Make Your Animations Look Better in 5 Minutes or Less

Hey there, how's it going? Good to see you again. And if you're new here, hi, I'm Sir Wade. Today's video is going to be kind of a quick tip, something that I don't think a lot of people are doing, but it's very, very useful. Something that I do pretty much every time I open Maya at this point. And it has to do with lighting, because a lot of the time when you're an animator, you're told that you shouldn't really worry about lighting. And that's mostly true. You shouldn't worry about props and lighting and modeling and all the other parts of the pipeline. If you're trying to be an animator, usually you want to specialize. However, there is also an argument to be made about, you know, selling your shot and having it look good, and that's fine too, but we're not talking about lighting for rendering. We're not trying to make our shots look pretty for the demo reel at this point. This works for that, but this is more about you working actively in your animation. This is going to help you to be able to see what you're doing, to make better decisions about your characters, about your poses, things like that.
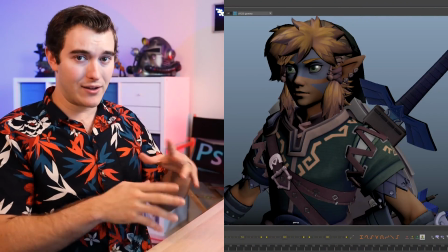(0:46)
So let me just show you what I mean. This is a rig. I downloaded this for free. This is the Link rig. There's a Zelda one.
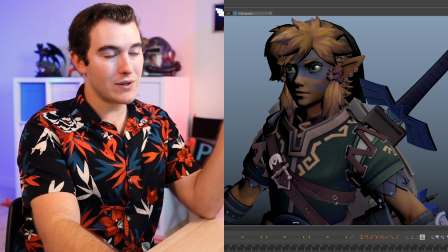(0:51)
I'll review them and talk about them on the channel much more. This is what Link looks like when he comes in. Without the textures, he looks like this.
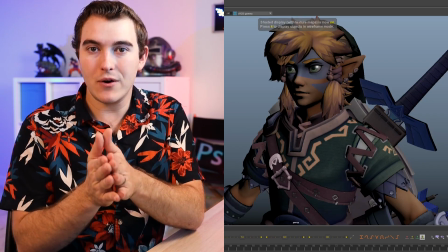(0:56)
You turn on the textures, looks like that. Looks great. However, he's very dark. It's very hard to see pretty much the other side of his face.
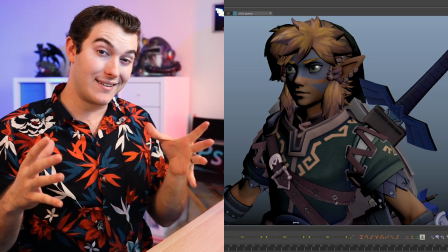(1:04)
Something that this video is gonna kind of tackle, one of the problems of Maya,
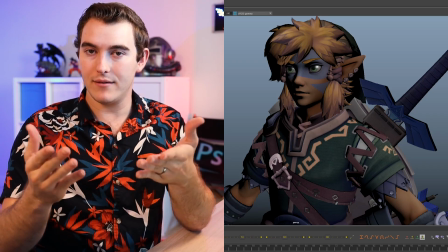(1:08)
is that as a surface wraps away from camera and the surface becomes more kind of parallel to the view focal angle,
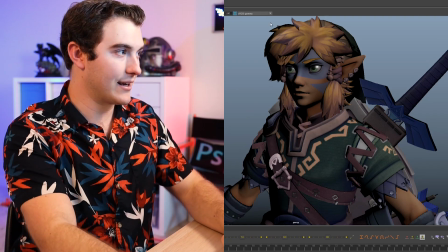(1:15)
as things wrap around towards the edge, they turn black. If you look at Link's face here, his hair, his face, it just gets very dark.
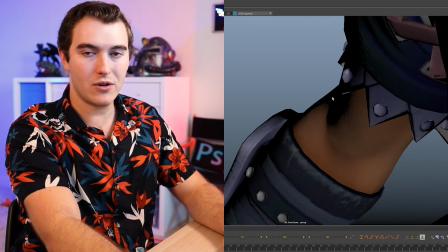(1:22)
This happens all across his body. His arm does it, it gets very dark, very black, which is not always as much of an issue.
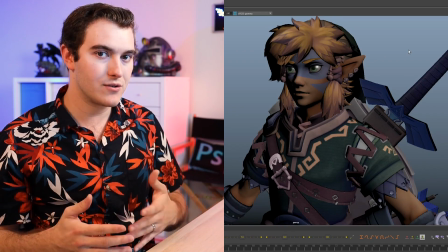(1:29)
Some rigs are worse than others. It just kind of depends on how they were set up.
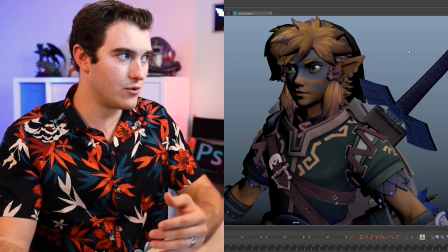(1:32)
However, it's not helpful to you as an artist to see it this way when instead you could see it like that.
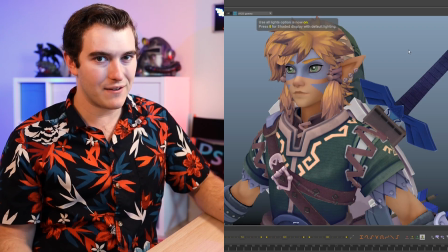(1:39)
So if I just go back and forth, you can now see that there's a pretty significant difference. If you were to be working with this character, you can see him a lot better.
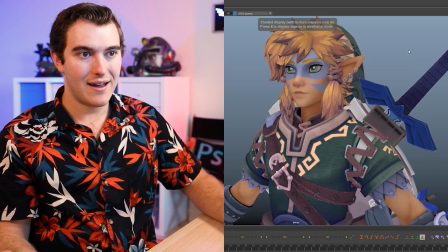(1:46)
So you're gonna have an easier time making decisions and your audience is gonna have a much easier time seeing what's going on.
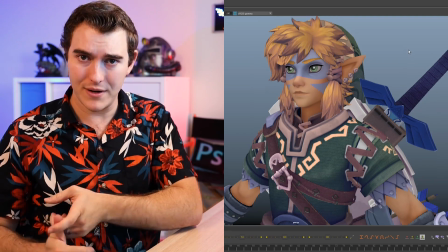(1:52)
And this is going to become even more important when you have environment, when you have props, or when you have a character with a darker complexion.
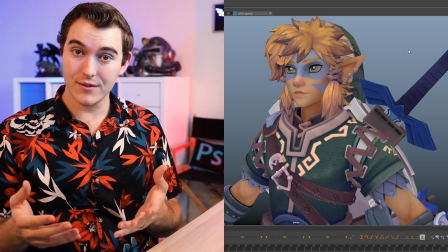(1:58)
Because of Maya's default behavior to fade edges to black, any details on darker tones are gonna get harder to see, especially if your character is starting to face away from camera.
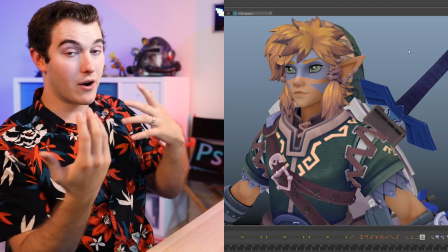(2:07)
That's putting their face towards the edge, where it's going to start to darken features of the face that you want to be in focus.
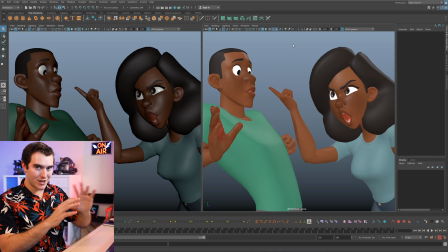(2:14)
So if we jump over to the Dana and David rigs, who I will be reviewing very soon on the channel, I'm checking them out right now, you can see a before and after of without lights and with lights.
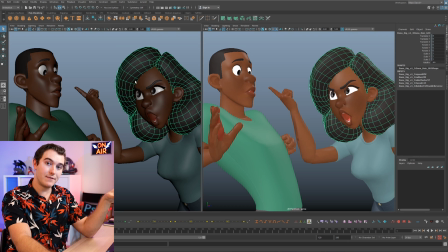(2:21)
So let's take a look at the Dana rig right here. Her hair is a very dark tone and her skin is a different color. However, when you look at the left,
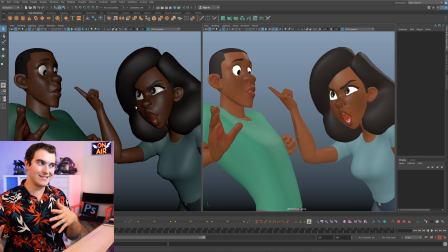(2:30)
they kind of blend into each other and it's hard to see that separation because Maya is darkening the side of her face, which is then blending into the hair. But if you put a light on them, the line between those shapes becomes much clearer. And just in general, their clothes are nice bright colors, but on the left, Maya's just darkening everything.
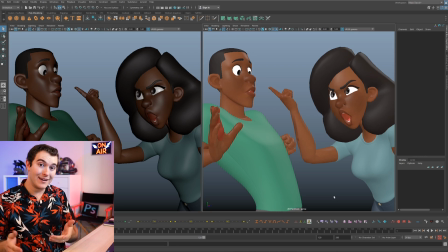(2:46)
So it's harder to see props, characters, environment, all of it, if you don't add lights. So with that, let me show you how to light your scenes for animation. This is a 5-minute process. It's very quick and easy. I'm gonna show you some really helpful tips, hopefully. So here we go.
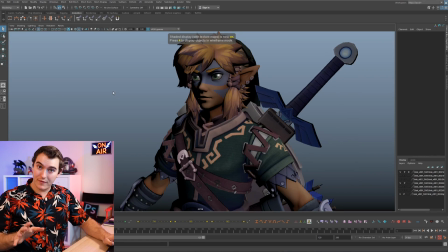(2:58)
So let's start with Link. Now, some hotkeys you should be familiar with. 5, 6, and 7. If you hit 5 on the keyboard, it's your geometry. 6 is textures, 7 turns on the lights.
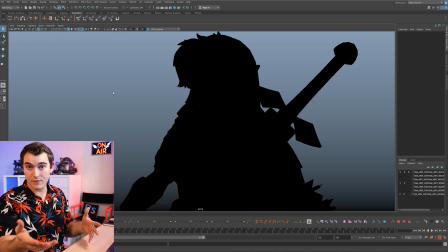(3:07)
If you have no lights, it becomes a silhouette, which is very useful if you're posing your character and just wanna see a silhouette.
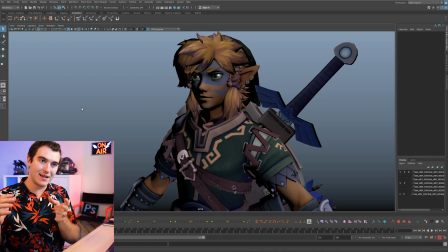(3:12)
So I'm gonna show you two different workflows on how to do this. One is just kind of the basic Maya way, and then one is a slightly more efficient, I think a better way to do it, but just requires one extra step. So let me just show you. With Link, we'll do the basic
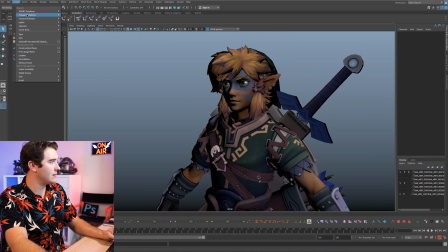(3:23)
way. I'm gonna open the outliner, and I'm going to go up to Create, Lights, and we're just gonna use Maya's basic built-in lights.
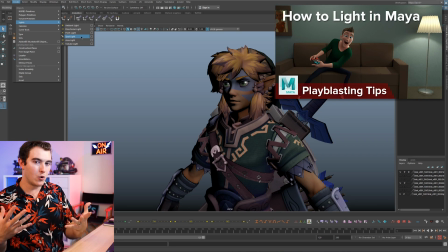(3:30)
If you want more information on lighting in 3D, what all these lights do, how it all works, I already have done a video on lights, so you can check that out if you like.
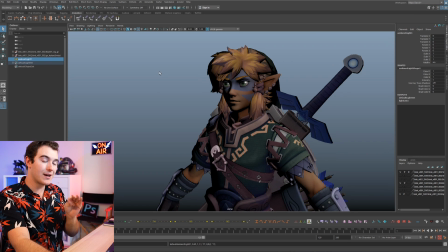(3:38)
I like to start off with an ambient light. Now this sometimes doesn't work at all with the certain kinds of characters.
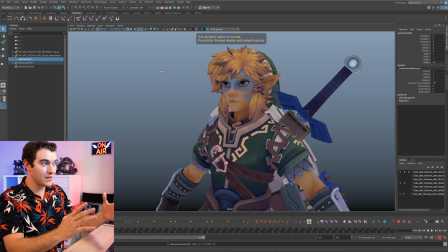(3:43)
We'll get to that in a minute, but if I now hit 7 on the keyboard, you'll see that with this character, the ambient light starts to work pretty well.
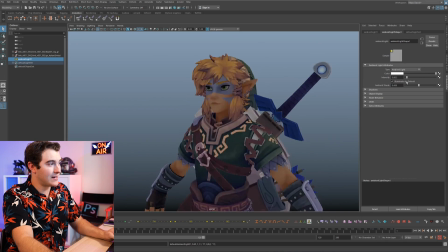(3:49)
So I'm gonna jump over to my attribute editor and you can see that I can dial up the intensity. I can go just a little bit, or I can blow out the character entirely.
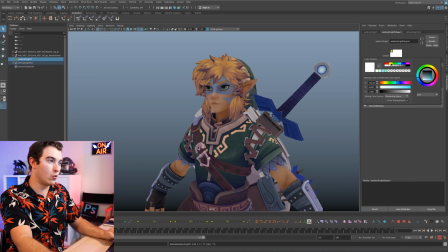(3:57)
And you can also use this color thing if you wanted to make it feel like a warmer day. You could add a little bit of orange, it's gonna feel more summer. You could go to a cool blue, it'll feel more wintry.
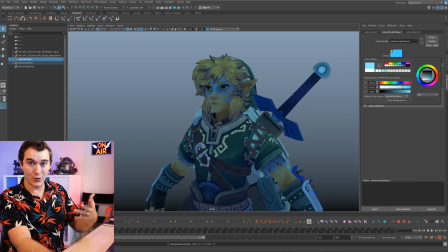(4:07)
If you go a lot of blue, it'll feel like he's underwater in the water temple, because we all love that water temple so much.
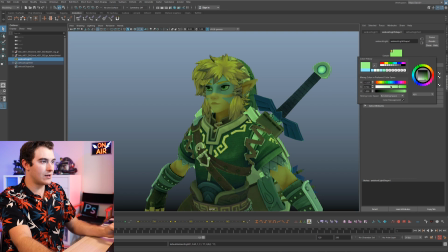(4:13)
Dial up the intensity, or you could make it go to green and then turn it way down, and it'll feel like he might just be in a forest.
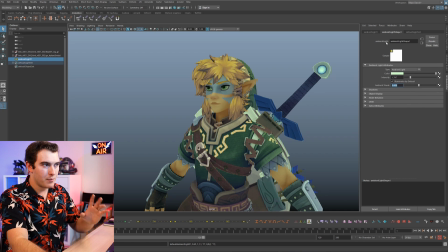(4:19)
So you can use the colors to help sell your environment, but in this case, we're just gonna go back to using a white light.
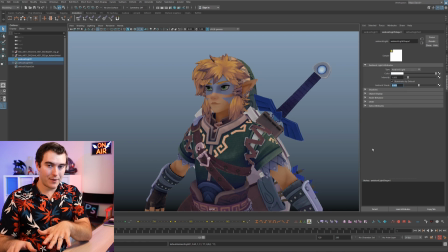(4:25)
So I'll leave the intensity at 1, but I never stop at just an ambient light. I don't recommend you do it either. The reason for this is an ambient light brings out the diffuse layer. If you haven't seen my video on textures and surfacing, this is a good kind of intro to this type of stuff. But even if you haven't seen it, what the ambient light is doing is just kind of bringing out the color in the materials.
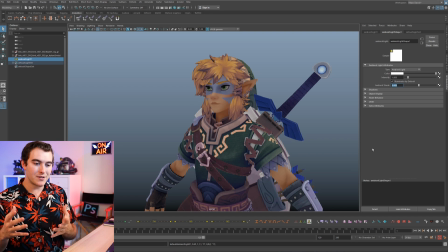(4:44)
But it's not doing any specular highlights. It's pretty much not giving you any directionality to that light. It's just giving a general, omnipresent, everywhere light, which isn't very natural, but it could help just kind of brighten everything up. So I'm gonna go back to create, lights, and I'm gonna pick directional. You could do spotlights, but directional lights are just easier and faster, so I'm gonna stick with those here.
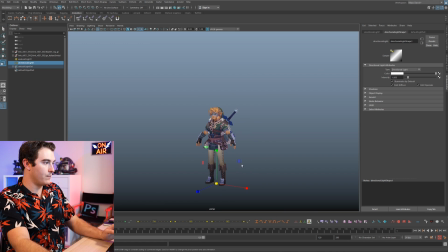(5:02)
Directional light. Now, I'm gonna quickly zoom out. You can scale up direction lights, you can move them around. It doesn't affect the light at all. The only thing that affects them is rotation, because you're just changing where are they pointing. That's all a direction light cares about, is where are they pointing at.
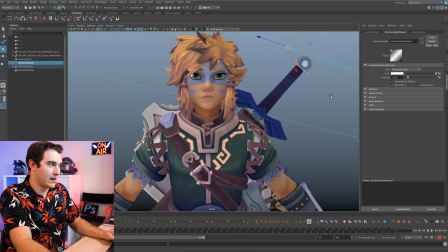(5:17)
So at this point, all you need to do is just move it somewhere to where you can see the character and just start spinning it until you see what you like. And you'll see that you can actually give him kind of a little eye highlight as well. And then you can also dial up intensity.
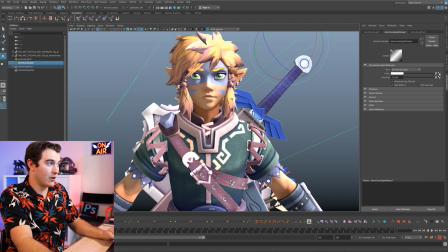(5:28)
So if it's a bright day, we can really crank that up. You can go way too far and now there's some kind of explosion happening. If you really wanted to sell that, again, you can add some color. It's gonna feel like now there's fire or something, whatever.
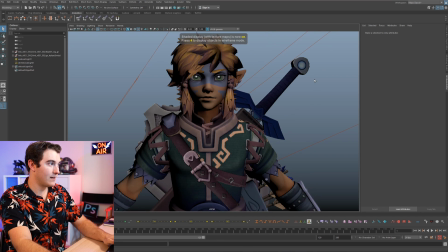(5:39)
The idea here is that you're going from this to that. Because here you may not be able to tell where that corner of the mouse should go.
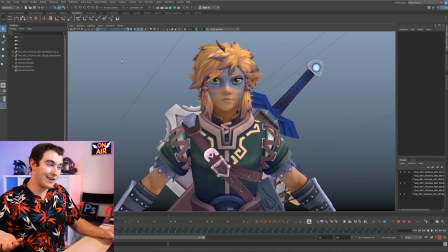(5:46)
Here you can see the full face, right? Now let's jump over to Dana and David, and I'm gonna show you a better way to do that, starting from scratch.
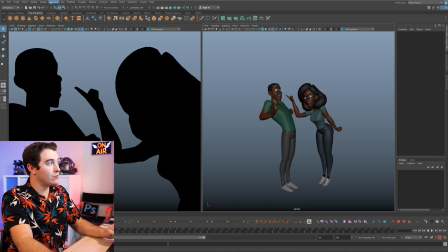(5:53)
I could do the same thing, or check this out. If I go to Windows, Rendering Editors, Light Editor.
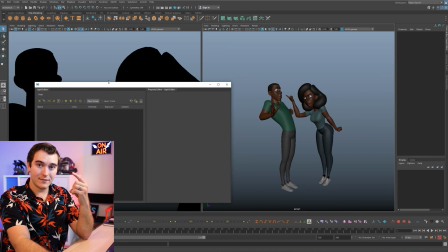(6:00)
Don't be intimidated by this menu. What we can do is you can create, modify, and just simplify your light building experience.
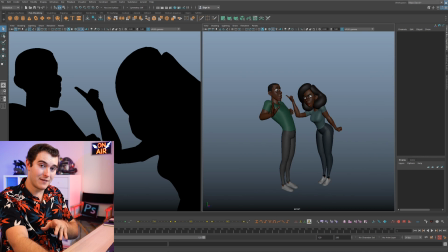(6:09)
But for now, I'm actually just gonna move it off screen so we don't need to see it for the moment. I'm gonna do the same thing I did last time, but watch the difference.
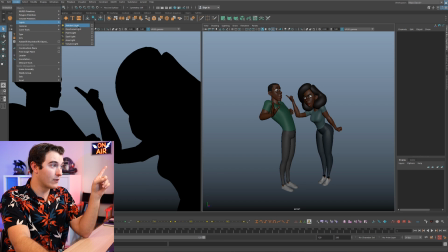(6:14)
I'm gonna go to Create, Lights, and I'm gonna pick an ambient light. However, notice the difference of how these rigs behave with this light.
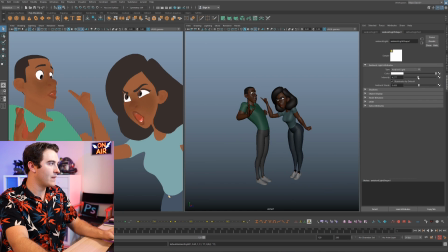(6:22)
Let me turn up the intensity a bit. See how they almost look 2D or cell shaded? They don't look 3D anymore, which is interesting. And that's just the way these rigs were set up.
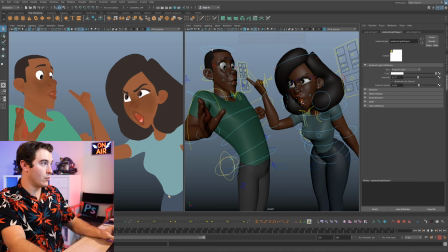(6:31)
So if you are looking to stylize your work, you can actually use this technique with certain rigs to get a more, I don't know, 2D looking shot, which is cool, but that's not what we're after.
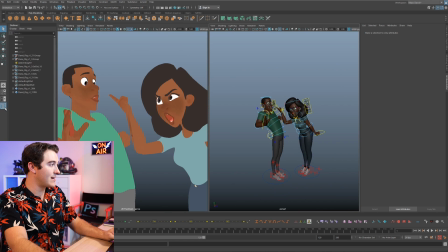(6:43)
So I'm gonna keep going. But that's part of the reason that I pretty much never stick with an ambient light.
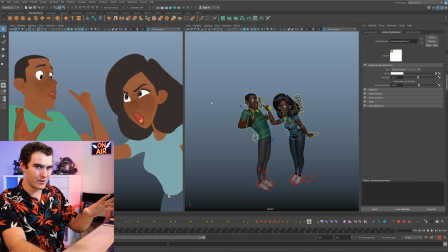(6:48)
Sometimes it's the directionality of the light, and sometimes it just doesn't really work the same. So I'm just gonna turn this to, I don't know, we'll go to default value.
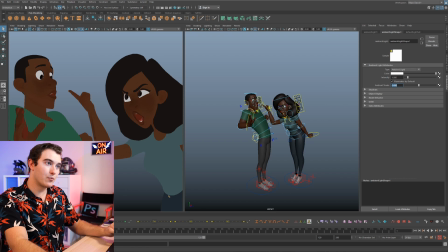(6:54)
We'll just have an intensity of 1, not doing a whole lot. So what I'm gonna do is I'm actually gonna bring back the light editor now to show you that when we create a light, it now shows up here.
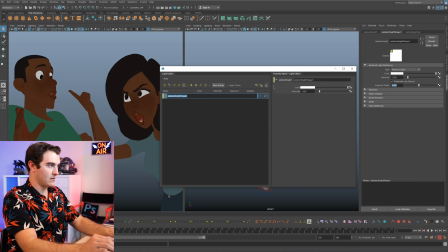(7:03)
You could name it and just call this, so we'll just, well, we don't need to rename it, but you could rename it. You could change the color, you can change the intensity, and all those settings are right here. So you don't have to go through your outliner, you don't have to go select the light and find it, you just have it here in front of you. This will get better as we go.
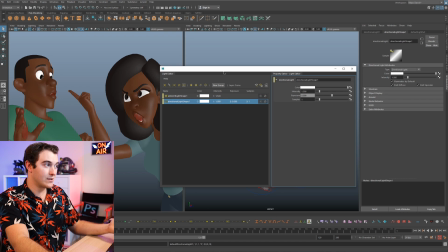(7:18)
So next I'm gonna pick this little arrow, direction light, and that creates a new direction light, as you'd expect, and just move it out of the way. So I'm gonna do the same thing,
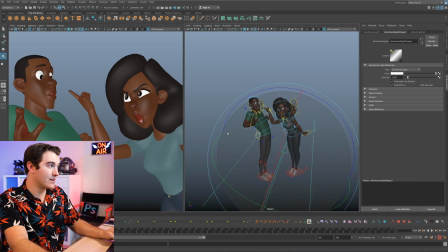(7:25)
I'll scale it up, and I'll just start spinning it. And you can see on the left how it's behaving with our scene. So what I'll look at here is I'll just look at Dana's eyes, and actually what I'm seeing, if I zoom in here, this is my 2D camera pan tool.
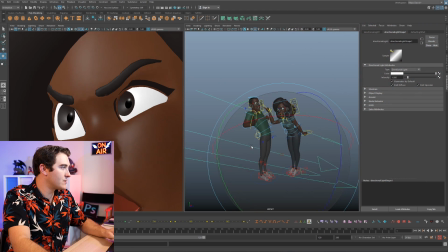(7:38)
If you haven't seen the Maya videos, these have a lot of great tips. But I'm gonna move this around and you can see that her eye light is actually being created from this light.
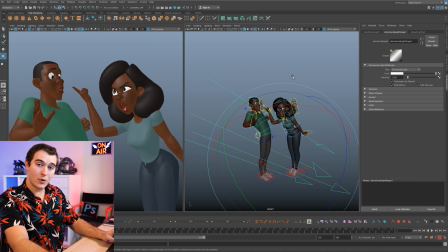(7:45)
So I like that, I'm gonna leave that be. And then I'm just going to duplicate that light and spin it some more. Say, where do I want this one to go? I'll put this one behind them. And again, like this is looking very messy on the right. We'll clean that up in a second. And what I'm liking here is two things.
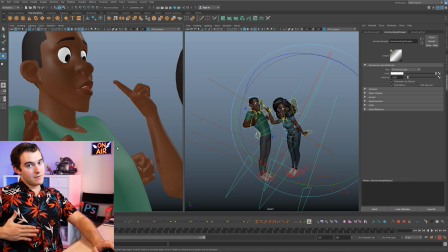(8:00)
One, on his chest, we're getting a nice light to separate the form of his chest from the rest of his body. And also on her hair, it's giving a nice rim light.